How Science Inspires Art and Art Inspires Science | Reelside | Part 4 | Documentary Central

In the case of Cube, there was just an inherent symmetry to the design of the Cube that I wanted to exploit, that I thought was visually very powerful.
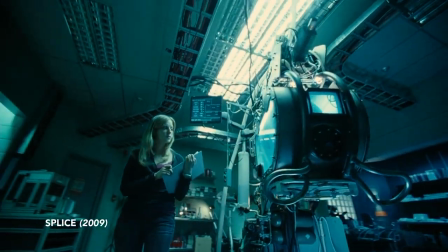And in the case of Splice, there was actually a palette to the film that I thought was intrinsically important to telling the story.
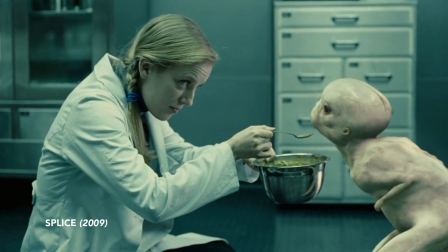The film is bifurcated between the lab world, which is very cool and clinical,
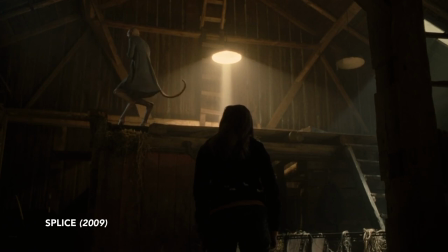and then this barn where the creature ends up, which kind of harkens back to Mary Shelley in a more gothic kind of milieu. And it was the contrast between those two worlds that I thought was the visual hook of the movie.
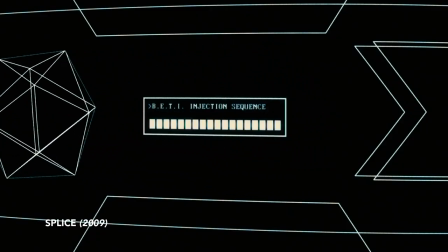The mid-'90s, when I started working on the idea of it,
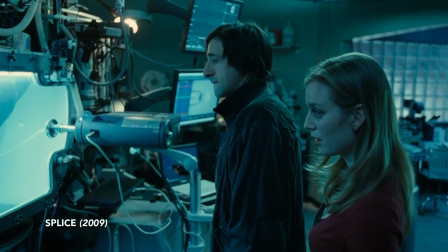it was kind of a defunct technology, but people weren't talking about cloning very much until the sheep had been cloned.
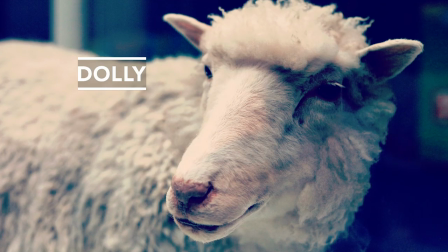and then it sort of suddenly rebounded and became the en vogue technology. And I thought, well, from a filmmaking standpoint, this is really just the tip of an iceberg. I mean, it's a really, I think, I mean, that's sort of the next industrial revolution. Things are going to get very weird in the near future for us. Vincenzo's co-writer on Cube, Graham Manson, knows clones. He co-created Orphan Black, the authority on clones in pop culture. It takes place in the real world, but the truth about our advancement with clones is being leaked. It's definitely, you know, it's part of my taste, is weird, and a lot of that is sci-fi. It's what I really liked, you know, growing up.
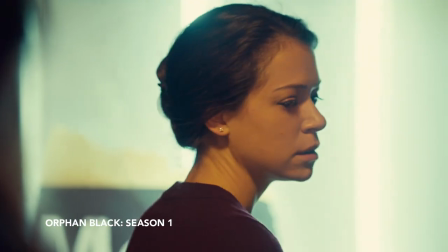Development process for this series was really long, almost 10 years. from the point of John pitching me the opening scene. That was all we had at the beginning. Pretty quickly, we got to clones because Twins sort of exhausted itself.
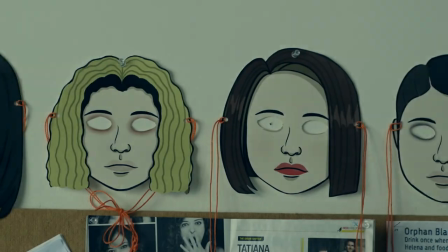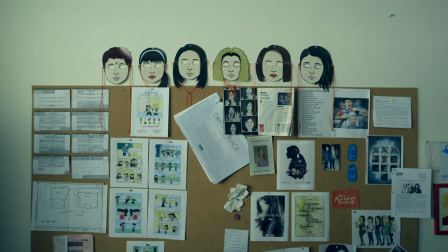When we first realized it was about clones, a good friend of mine, Kasima Herter, who has become the science advisor on the show, we just, you know, sat and we drank beer and we talk about the science.
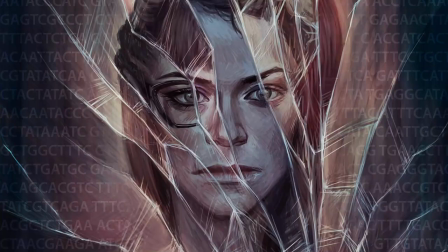I'm not a scientist. I'm not very good at the science, really. I'm better at the concepts. We're constantly finding this symbiosis with what we're working on, with what's coming up in the news, you know. We get into, like, genetic patenting and the Supreme Court makes its decision on patenting of synthetic so-called DNA.
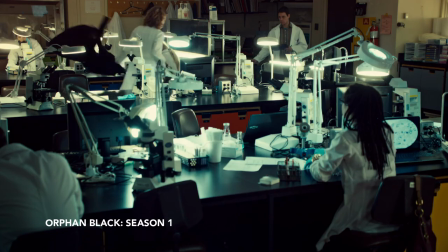We try to ground it in real science
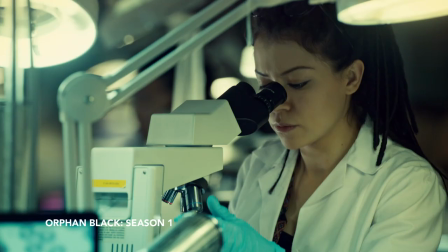as much as possible and then allow ourselves that little sort of science fiction jump-off point.
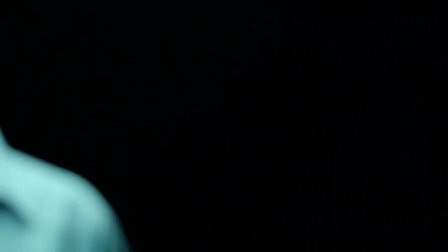It's not five minutes into the future. It's really just the question, sort of, what's going on behind the lab door that we don't know about. I always find that some of the most unsettling, scary, and relevant type of, you know, way to get across these concepts. Technology is apace with the ideas of sci-fi writers, you know, which is the best thing about writing sci-fi.
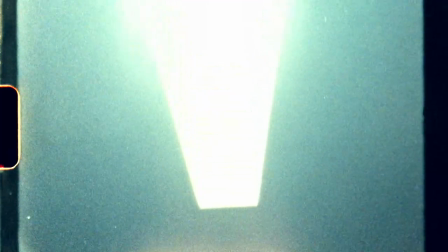It's the ability to comment on what's going on in the real world.
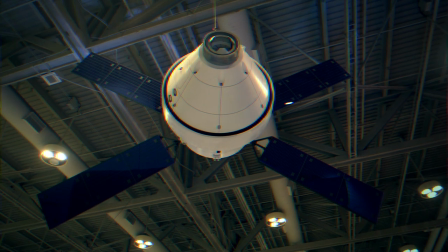I've had the opportunity to listen to some science fiction writers when they talk about their craft. Part of their role is to lead the engineering. Their storytelling is going to lay out a construct and mission discussions that then we as engineers need to follow along. My first memory is Star Wars. If you think of Star Wars being your first experience of movies and the type of movie that that particular film is, I guess for me it's become a lifetime of exploration.